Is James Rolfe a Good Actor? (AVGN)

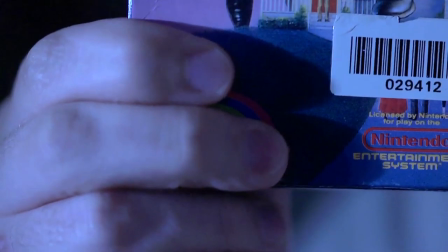0s So I bet this could be great. Unless... Oh, come on!
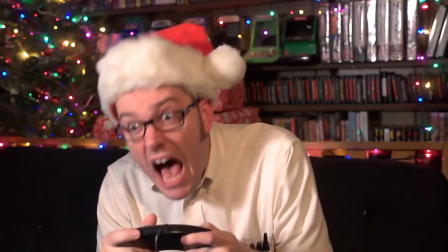7s Why? Crazy boss! Crazy boss! Crazy boss! As in jizz!
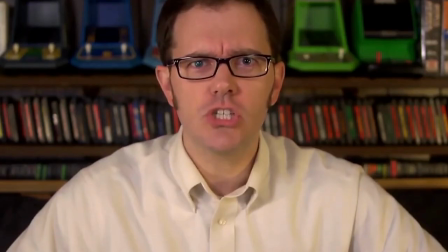13s Splooge! Man bazooka juice!
Is this good acting? A good actor possesses three things.
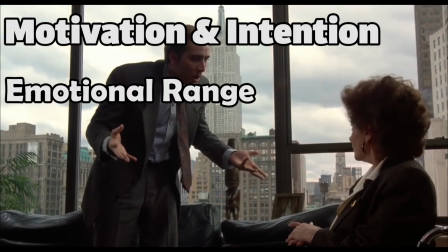18s
Intention and motivation of the character, emotional range, and memorable performances.
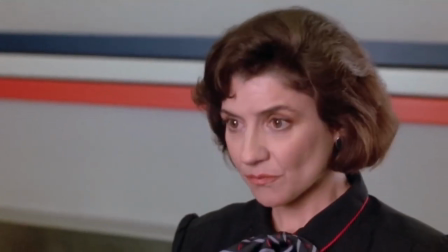23s
They deliver exactly what the writer and director needs from them, regardless of what they think is good or not.
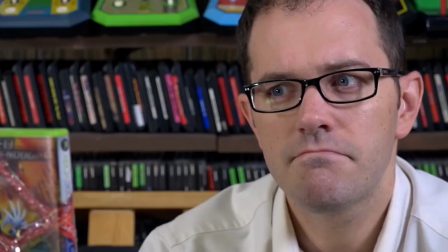28s
In James Rolfe's case, his specialty is anger. So let's look at the greatest actor of all time and see what perfect anger looks like.
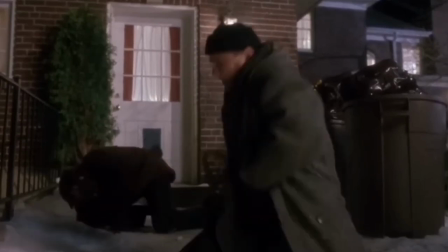35s That's it! That's it! I'm going around the front, you go down the basement! Never mind, I just get it! Here!
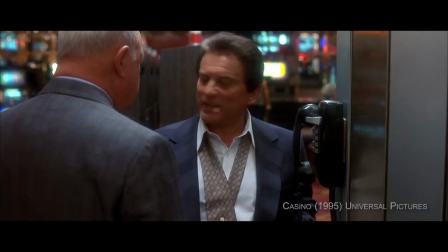40s How do you like it, huh? You jerk! What are you staring at, you bald-headed Jew frick?
Joe Pesci.
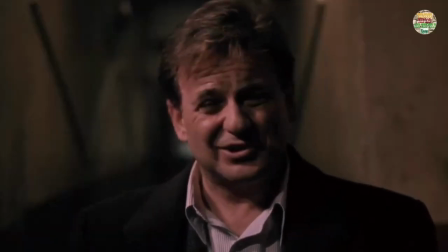47s
Oscar winner, decades of experience, and star of countless classic movies.
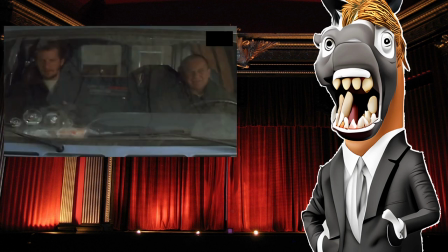51s
When people think of a movie star, Joe Pesci immediately comes to mind. and his unique brand of fury and rage has become the standard that all actors are measured to.
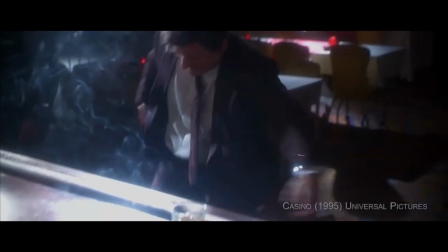59s
Nobody does wrath better, and all his performances have stood the test of time.
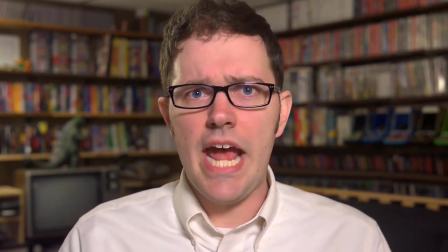63s
And just like Rolf, Pesci plays basically the same angry character in every movie, with small tweaks depending on the context.
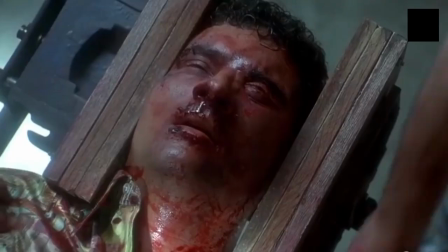69s Fuck you, asshole. Fuck me! Fuck me, you motherfucker! Fuck my mother!
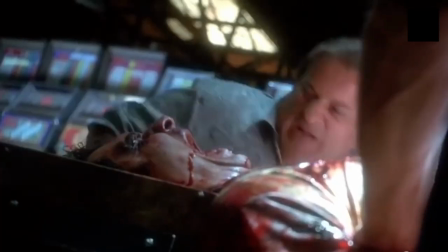74s That's what you're doing, tell me! Tell the truth, you're looking for sympathy, is that it, sweetie?
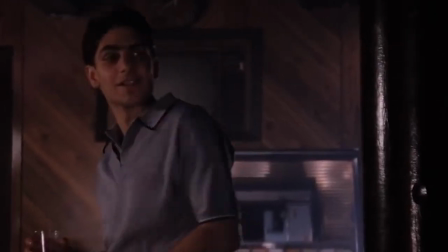79s Why don't you go fuck yourself, Tommy?
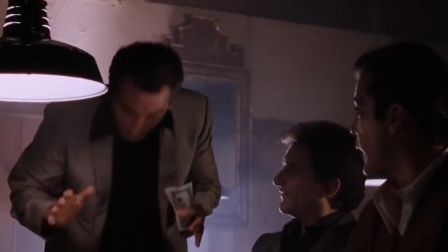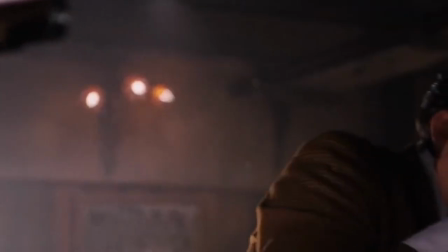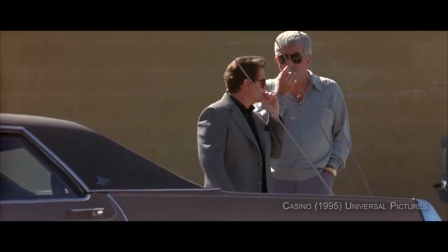95s
In these scenes from Casino and Goodfellas, we see how Pesci's character always has valid justification for his actions.
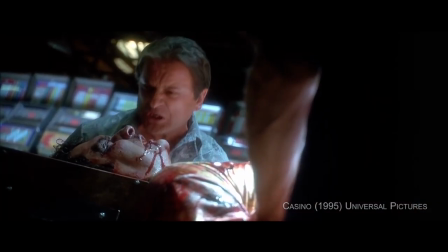102s
He flies off the handle in a spectacular way, but we as the viewer never feel like it's out of place, because the character doesn't know how to solve problems any other way.
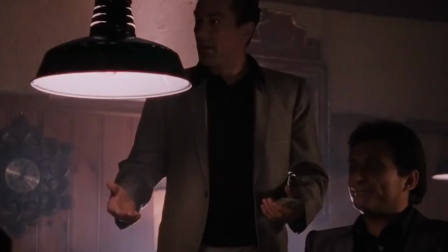110s
They aren't articulate, smart, or well-spoken, so they have to rely on brute force to get what they want.
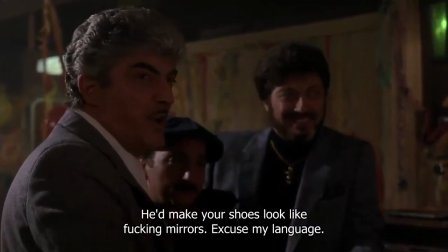115s
Violence is currency in his world, and since he's a made mafia man, he wants to set an example of what happens when you cross him.
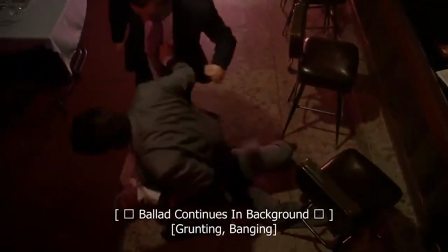122s
His character hates having his time wasted and people cutting into his money, and when both of these things happen, he reaches his boiling point.
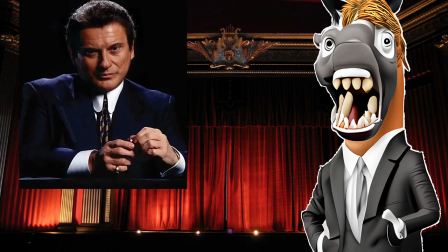128s
You never question his motivations. It's always clear and understood. This shows strong understanding of the character's intent and incentive for his actions.
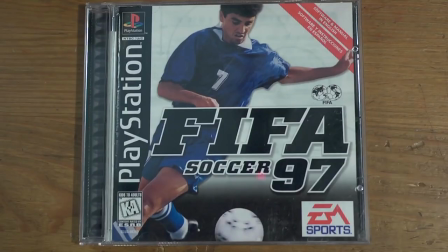136s Football, don't even get me started. And I'm not talking about the kind of football where they actually use their foot.
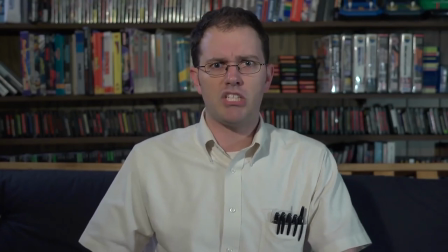143s I mean the kind where they slam into each other like a bunch of barbarians! UGH! What is it with football?
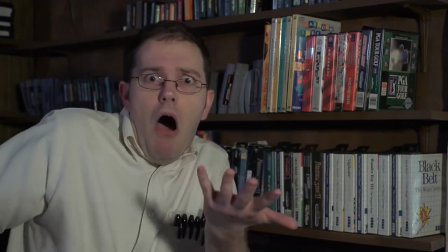149s Everywhere you go, football! Go there, football! Football, football, football! Like, what the fuck?
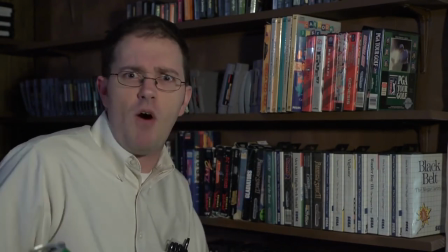155s Sunday football! Monday Night Football! Thursday Football! Football on Thanksgiving! Football on Christmas!
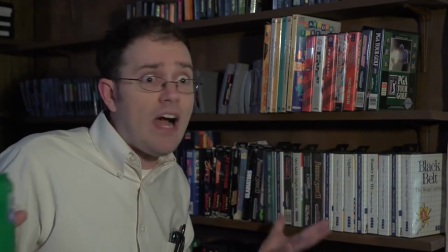162s And out of all sports, it's the one everybody goes the most fucking ape shit over! Makes them act like fucking maniacs!
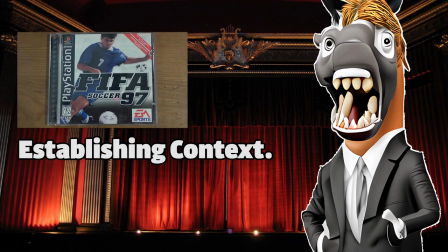171s
Here we see him do two things. First, he establishes the hate the nerd has for football and his past trauma with these games, laying the justification and setting the tone.
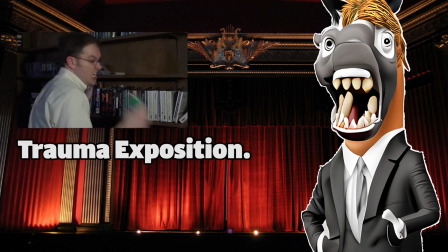180s
Second, he shows his true frustration ONLY when physically touching these games, displaying his body's immediate trauma response.
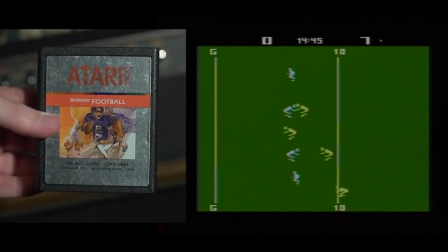187s
It wouldn't make any sense for him to get mad at a game without actually seeing it because he's shown that he's barely played them to begin with, but when he's confronted with his biggest trigger head-on,
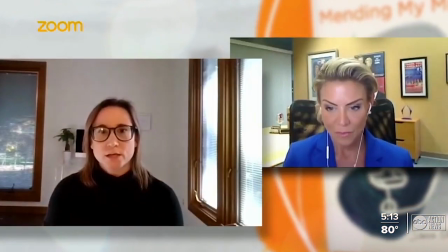195s
it activates his fight-or-flight response. This is a real psychological phenomenon that happens with PTSD victims.
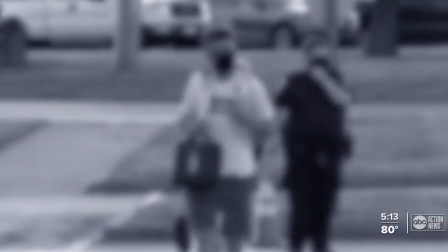201s What's called complex PTSD. That condition happens due to childhood trauma that's never resolved.
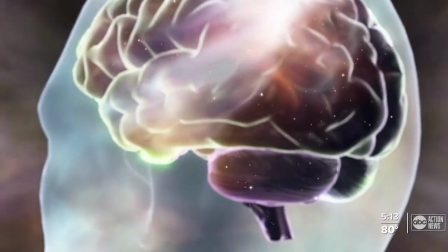207s And it impacts the brain long term.
And James' portrayal of it is perfectly in character.
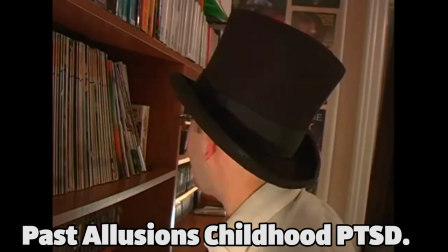212s Shitty games all my life. Shitty fucking games. I hate shitty fucking games. And I hate shitty fucking Christmas because shitty fucking Christmas means more shitty fucking games.
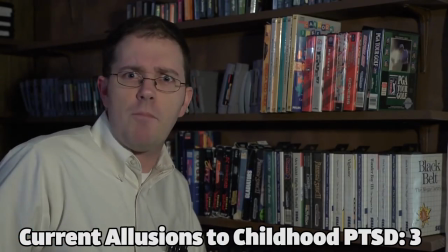220s Sunday football. Monday night football. Thursday football. Football on Thanksgiving. Football on Christmas. And out of all sports, it's the one everybody goes the most fucking apeshit over! Makes them act like fucking maniacs!
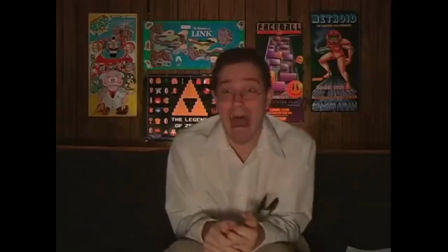236s
The nerd has been through decades of suffering in the past due to these old games, and by him reacting in such a severe way,
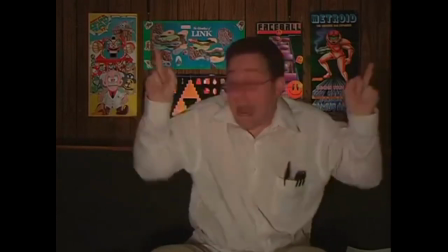241s
it shows that he's still a very broken person, with little hope of rehabilitation.